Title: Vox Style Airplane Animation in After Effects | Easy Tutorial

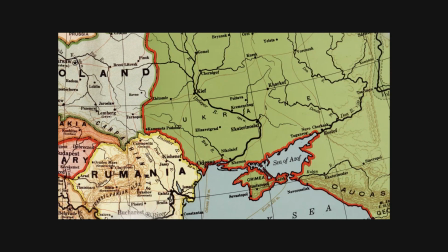[0:00]
Hey everyone, in this tutorial, I'll show you how to animate a flying airplane on a map in the Johnny Harris or Vox documentary style.
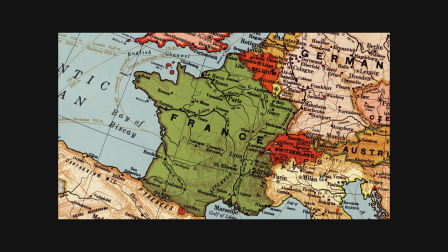[0:06]
It's a super simple process, and by the end, you'll get a smooth cinematic animation that looks amazing in any explainer or travel video.
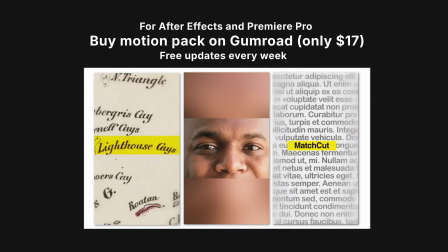[0:15]
Before we start, let me quickly mention my Vox-style animation pack.
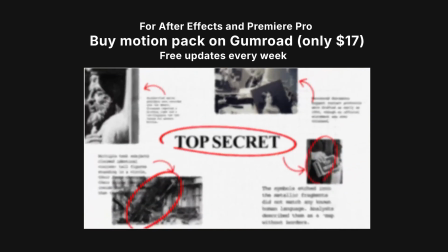[0:18]
It includes over 50 ready-made scenes, transitions, map templates, timelines, and text animations.
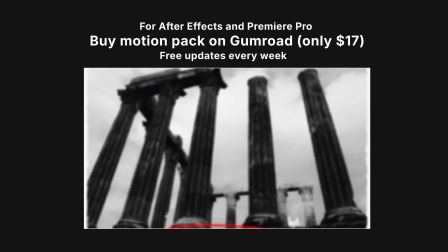[0:26]
It's available for just $17 on my Gumroad, and you get free lifetime updates.
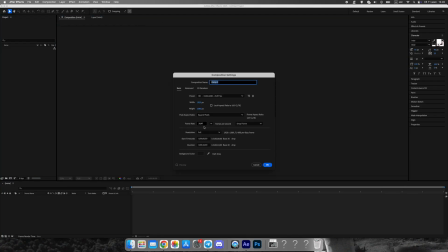[0:31]
The link is in the description below. All right, let's get started.
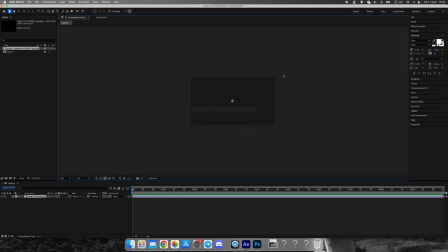[0:36]
First, create a new composition. I'm using Full HD, but you can choose any format you need. Next, drag your map image into the comp. I downloaded mine from RawPixel. It's free and high quality. Adjust the map's position and scale to fit your scene.
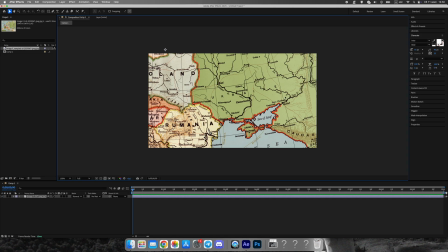Now, let's add some clouds to give the map more atmosphere and depth.
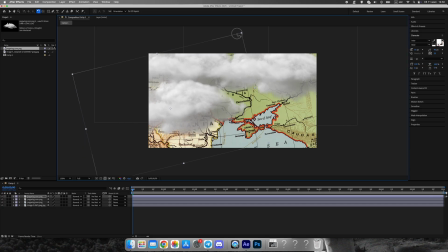[1:02]
I'm using stock cloud images, just place them above the map, resize them, and arrange them at different scales. This will make your scene feel layered and more cinematic.
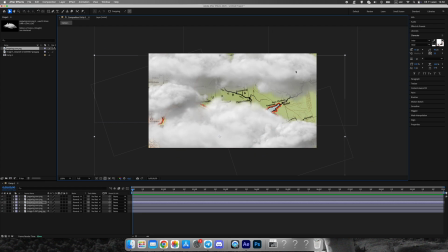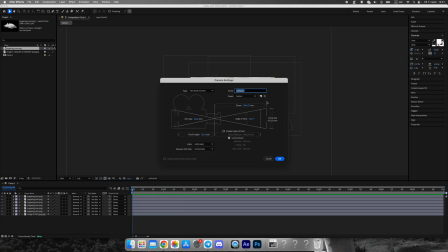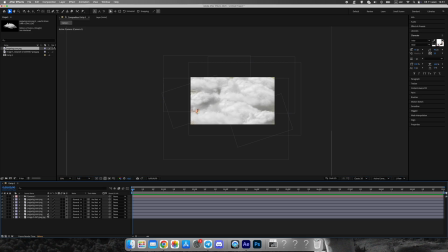[1:27]
Next, create a camera layer and enable 3D for all layers, the map, clouds, and camera. Now you can adjust their Z positions to add perspective. Then create a null object. This will control our camera movement. Turn on 3D for it as well and parent the camera to the null.
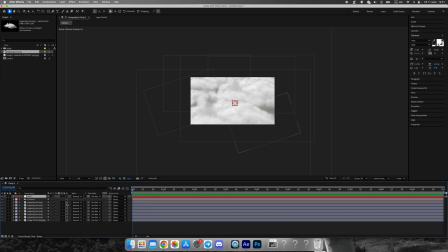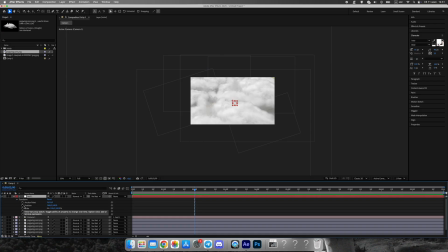Let's make a smooth zoom-in animation. Move the timeline to around 2 seconds and set a keyframe for the null's position.
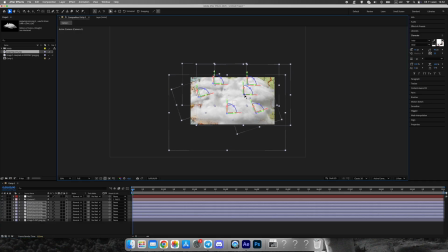[2:04]
Then go back to the start and pull the camera back along the Z-axis. You'll get a nice parallax effect. The map and clouds move at different speeds, creating depth.
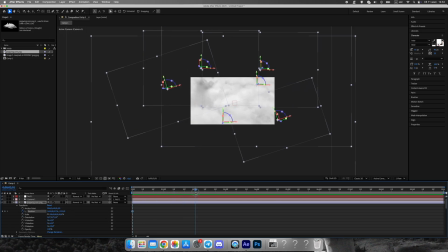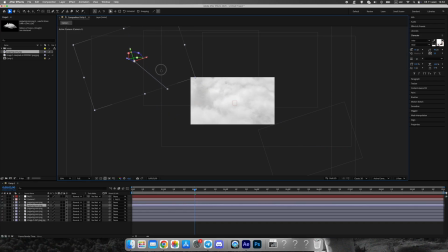Now let's animate the clouds moving apart to reveal the map. At the first frame, set keyframes for their positions. At around 2 seconds, move each cloud slightly outward left and right.
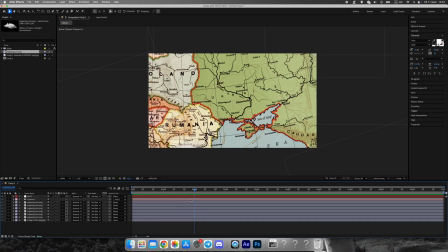[2:44]
This gives a cinematic reveal, as if the map is opening up.
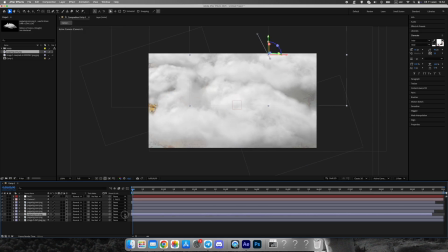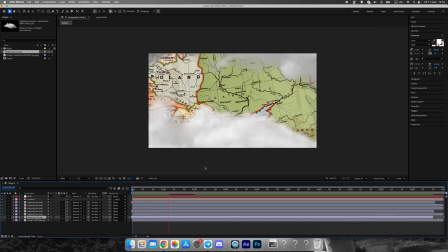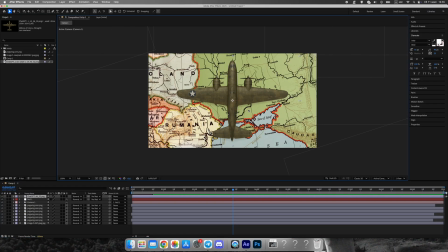Time to bring in the airplane. Place it above all layers and add a drop shadow or a slight blur underneath so it doesn't look flat.
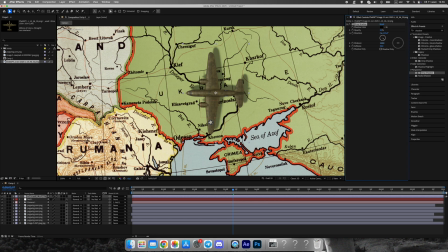[3:18]
Animate its appearance using scale from 0% to 20%. Then smooth the motion using easing or the speed graph. This gives a cinematic reveal, as if the map is opening up.